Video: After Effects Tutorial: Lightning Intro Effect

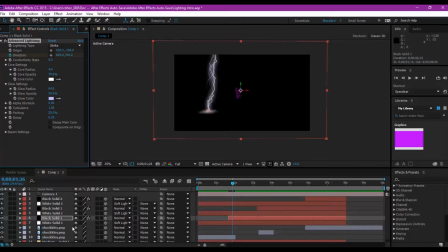[8:21]
That's the only difference between them. It's the exact same lightning, just one is pushed in Z-space, and I think it's scaled up or down a little bit, but besides that, no change.
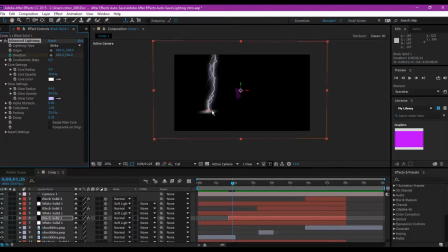[8:35]
And this little this glow, that's like the floor space, also the same for both. I mean, but that's just, that's the easiest way to do it. Sure, you can make a whole other lightning thing, but that takes up more time.
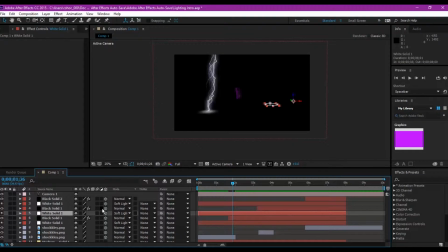[8:53]
I mean, you could just duplicate it and move it over, which I recommend, because it's like that. It's very fast, very quick, and no one really notices because the lightning is so fast that they can't tell that it's like that.
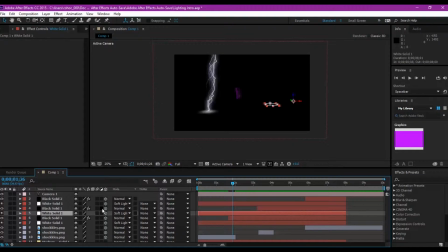[9:10]
So I'd suggest going for it. But anyways, besides all that, the last lightning element, or strike, I guess, whatever you want to call it, is actually a completely different lightning than the other ones.
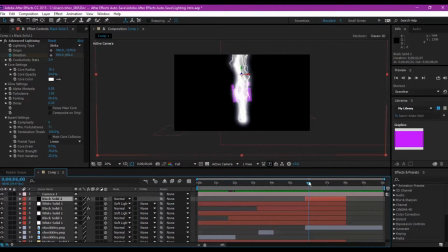[9:29]
It's not a duplicated version. As you can probably tell, I made this because it's supposed to be a more intense one, since it is the one that kind of brings the logo into full view and the logo stays like that.
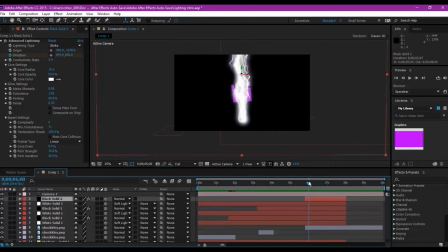[9:43]
I wanted to make a really intense lightning. So different settings made the forking up, turn the core radius up to like 16,
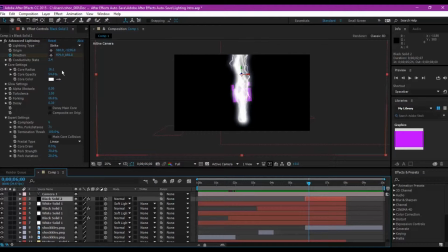[9:58]
as you can see here, and that is crazy for a core, because I think it gives you like an automated one of 2. So just, yeah, I mean, I turned it way up because it gives the nice, I don't know,
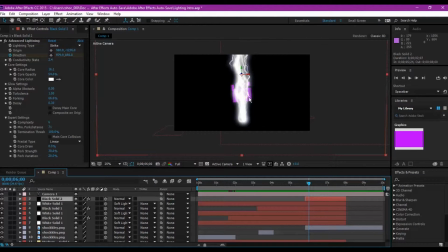[10:14]
it gives this nice effect that it's big lightning strike, which is exactly what I was going for. So I got what I wanted. There you go. That's After Effects for you. You can get exactly what you need. Yeah.
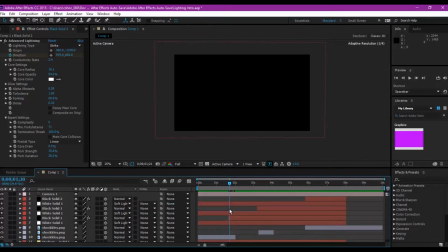[10:31]
Okay, so now to get this all in 3D space, everything has to be 3D. Duh. If you want to do the whole 3D space with the camera moving, every single element,
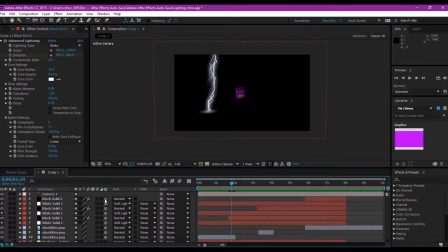[10:48]
whether you move it, like whether you turn it in 3D or do anything 3D with it, for that matter, I mean, it has to be 3D. Otherwise, it won't move with the camera.
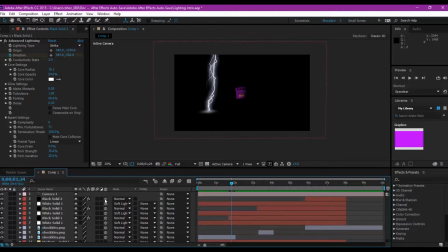[11:03]
That's just how it is, folks. So make sure everything is 3D if you're doing a camera, because otherwise that effect won't work. So make sure to do that. Always 3D, folks. Okay? You should put that on a t-shirt. Just saying.
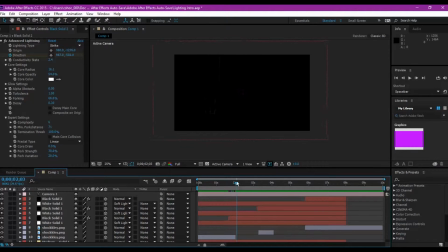[11:23]
Anyways, yeah, so just make everything 3D. And the lightning here, if you are doing the camera and you want to get it pushed past, make sure that the first lightning is in a different point in Z space than the second one,
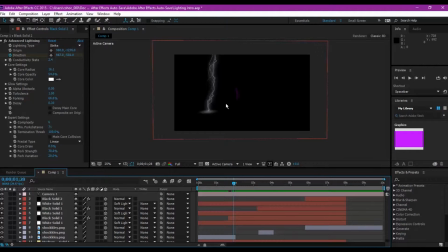[11:40]
and that's a different one than the third one. Just make sure that with each one it's pushed back, and make sure that if you were doing the logo behind it all that the lightning is revealing, make sure that is behind the last lightning strike in Z space,
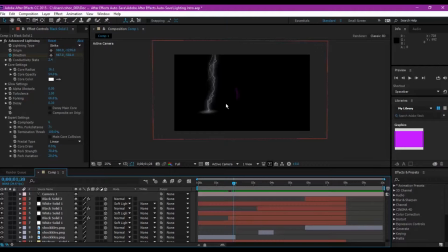[11:57]
because otherwise, well, it's in front of it, and that doesn't look right. So, yeah.